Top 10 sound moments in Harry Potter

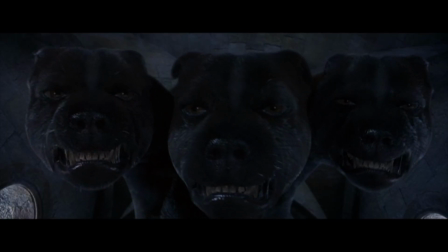Hello everyone, I hope you are doing well. Today we're going to change things up a little. I've had numerous requests to talk more on sound in films, so I thought where better to start than Harry Potter.
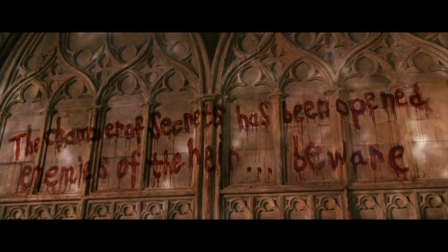As one of the biggest inspirations for me that has also helped me out in dark times, I could go on and on about these films.
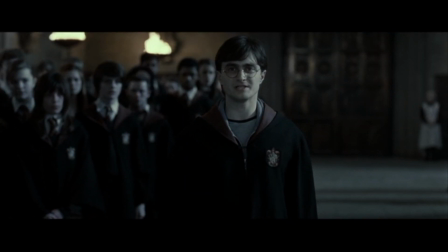However, I've chosen 10 moments where I loved the sound choices, whether that be line delivery or extremely specific sound effects.
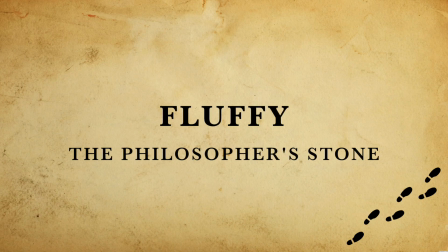So let's get straight into it. Fluffy, Philosopher's Stone.
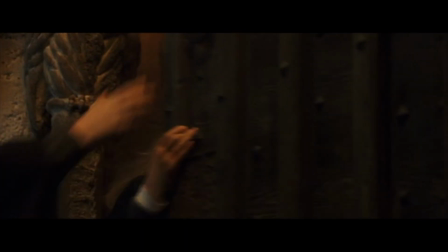When the trio are sneaking around trying to prove that Snape is trying to steal the Philosopher's Stone, they come across a door which leaves to Fluffy, Hagrid's three-headed dog.
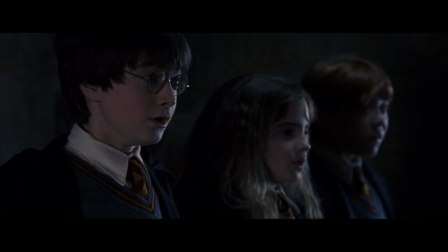Once the animal has woken up, it begins attacking Harry, Ron and Hermione. It sticks its head out of the small door and tries to bite the kids.
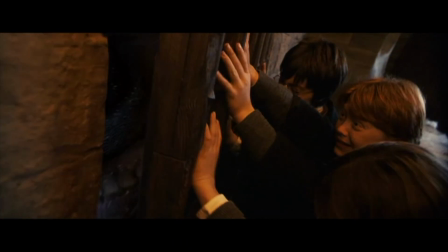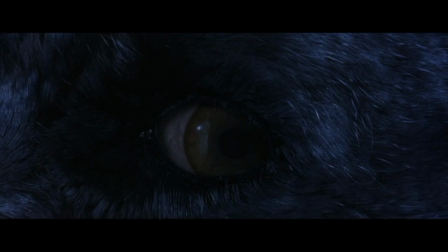Now on a first listen, you wouldn't even notice anything specific with this scene. However, I hear every element of Fluffy's bite, with my favourite being the extremely short teeth clicking.
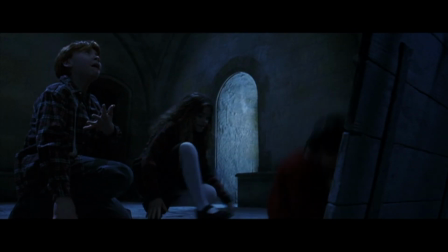It's an odd one, I know, but it makes me very happy every time I hear it because it shows how many sounds are layered to make up any given moment.
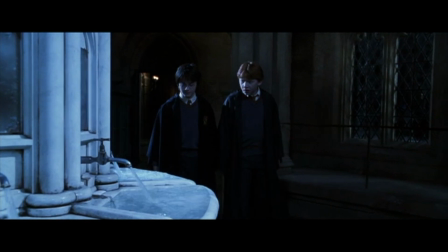Tom Riddle's Diary, Chamber of Secrets. After finding a diary in the girls' bathroom, Harry returns to the Gryffindor common room, where he soon finds out it is Tom Riddle's diary.
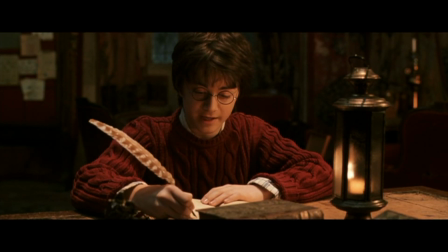The sound that I love in this scene is Harry's quill on the paper.
My name is Harry-er.
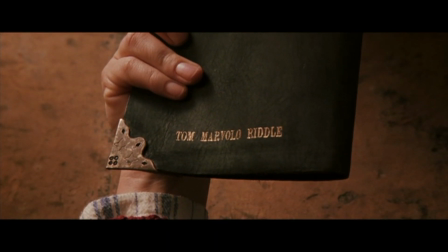Now, I chose this moment purely because it's satisfying. It has the same effect on me as ASMR.
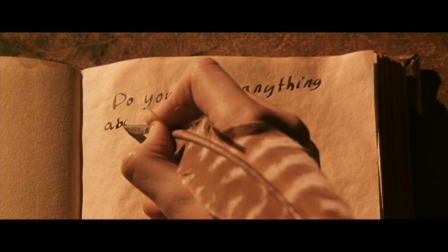Also, it's extremely likely this was recorded in post-production to get the clearest sound. For those of you that don't know, this is what is referred to as Foley.
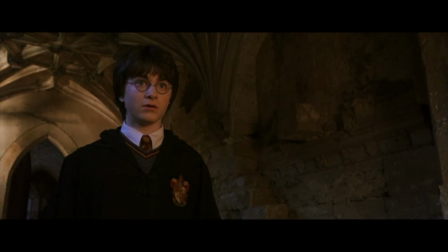Flooded halls, Chamber of Secrets Another moment in the second movie is when Harry hears the basilisk in the halls of Hogwarts.
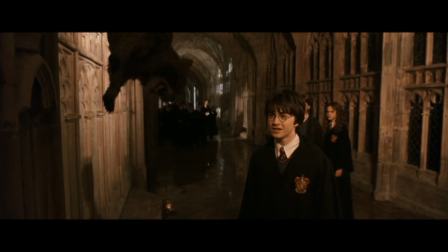Upon hearing the voice, he starts running to its source, which inevitably will be to Filch's cat, Mrs Norris, paralyzed next to the words, The Chamber of Secrets has opened.
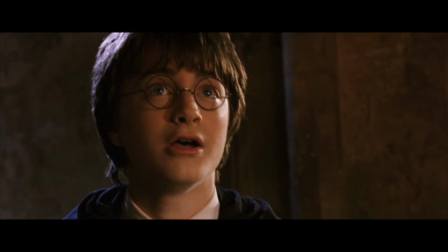Enemies of the air beware.
As Harry, Ron and Hermione run, they end up in the flooded corridor. Here, you hear their footsteps.
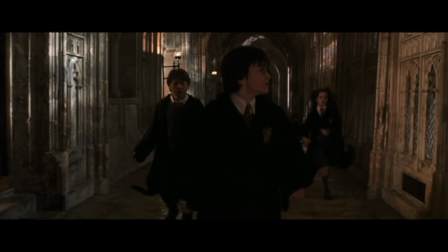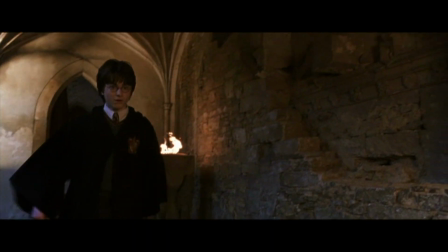The little tapping of their feet mixed with the splashing is another satisfying noise to me. Also, most of the time footsteps are added in post-production.
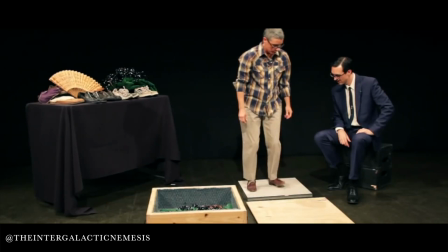So next time you watch this scene, just imagine a grown adult walking on the spot in a water-filled tray trying to perfectly match the timing of the actors.
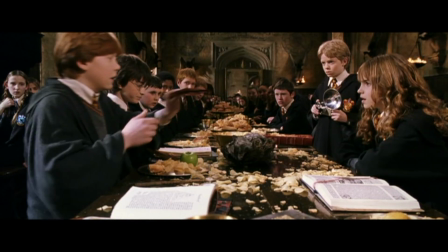Ron's got a howler. Chamber of Secrets. Now this one is more of a favourite scene for me with a very specific line delivery that makes me enjoy it so much.
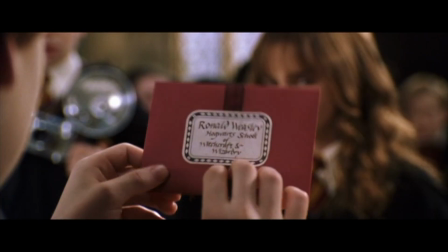Staying with the second film, Ron receives a howler while eating lunch in the Great Hall. The howler is my favourite magical item, closely followed by Slughorn's hourglass.
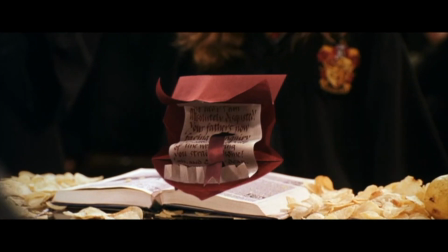Ronald Weasley! How dare you steal that car!
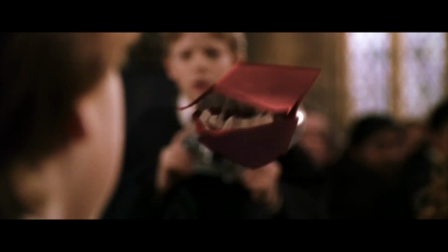From Julie Walters' delivery to the accompanying sounds of the letter being ripped up, it's just an extremely memorable moment in the films for me.
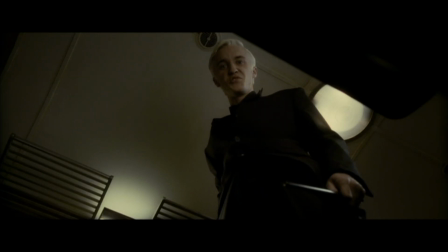Sectumsempra, The Half-Blood Prince. For years, this film was my favourite, and I believe it was for the more in-depth dive into Draco Malfoy's character.
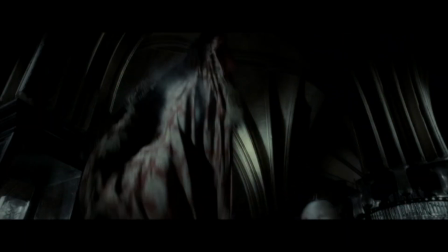We saw a different side of him, with him slowly breaking down in his quest to prove himself to he who must not be named.
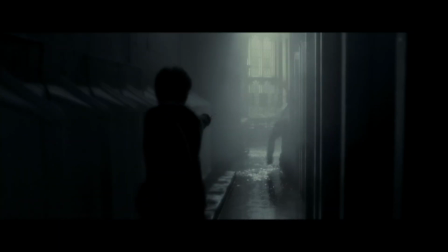In the scene where Harry finally confronts Draco in the bathroom, they duel before Draco is cursed with the Sectum Sempera spell, which translates to cut forever.
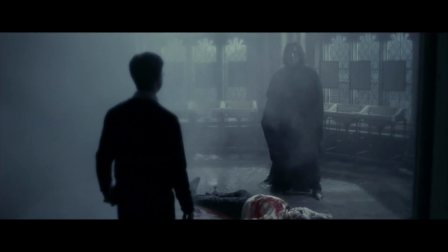In other words, it results in his body being covered in cuts that can never be healed, unless with a counter curse.
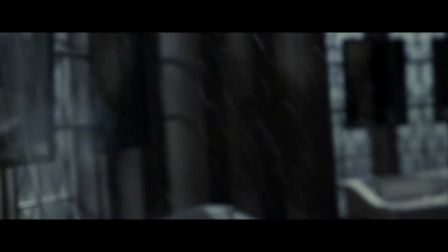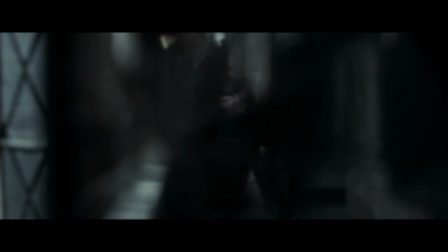This is just one of the scenes which neglects the use of music.
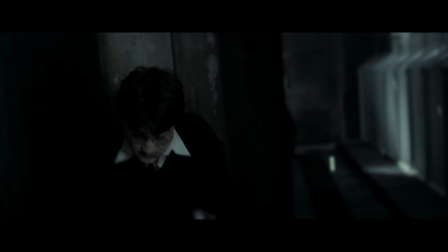We hear the spells in their raw form, and I just love how they create the sounds of spells hitting the surrounding environment when you know that when they were filming,
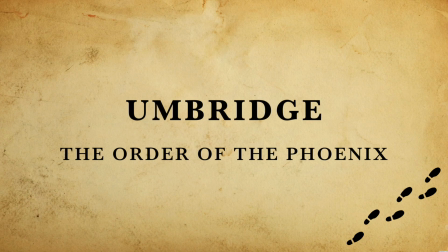they were just waving around some sticks. Umbridge, Order of the Phoenix. At this point, we all love to hate Umbridge.
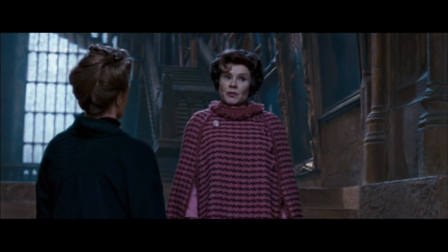She is one of the best-written characters of the series, who is also played to perfection by Melda Staunton.
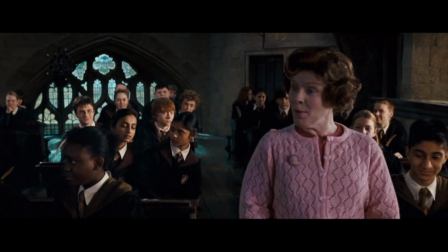She is definitely one of my favourite characters, and one thing that makes her stand out to me is Staunton's... giggles, shall we call it?
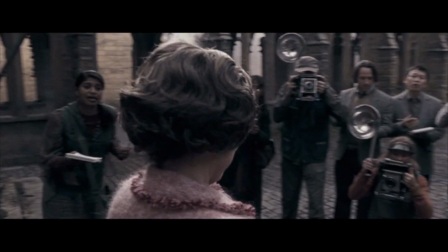She does them throughout the film, and every time you hear the little sound, you hate the character just that little bit more.
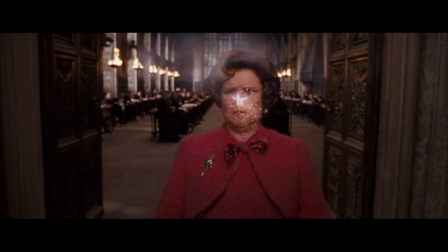Fireworks, Order of the Phoenix. Now, I could do an entire video on my favourite pieces of music from the Potter series, but my number one go-to song is Fireworks.
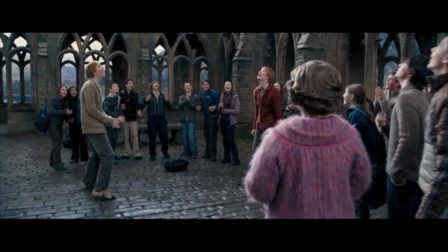This is from the scene where Fred and George Weasley set off fireworks during the owl exams as their parting gift to Hogwarts.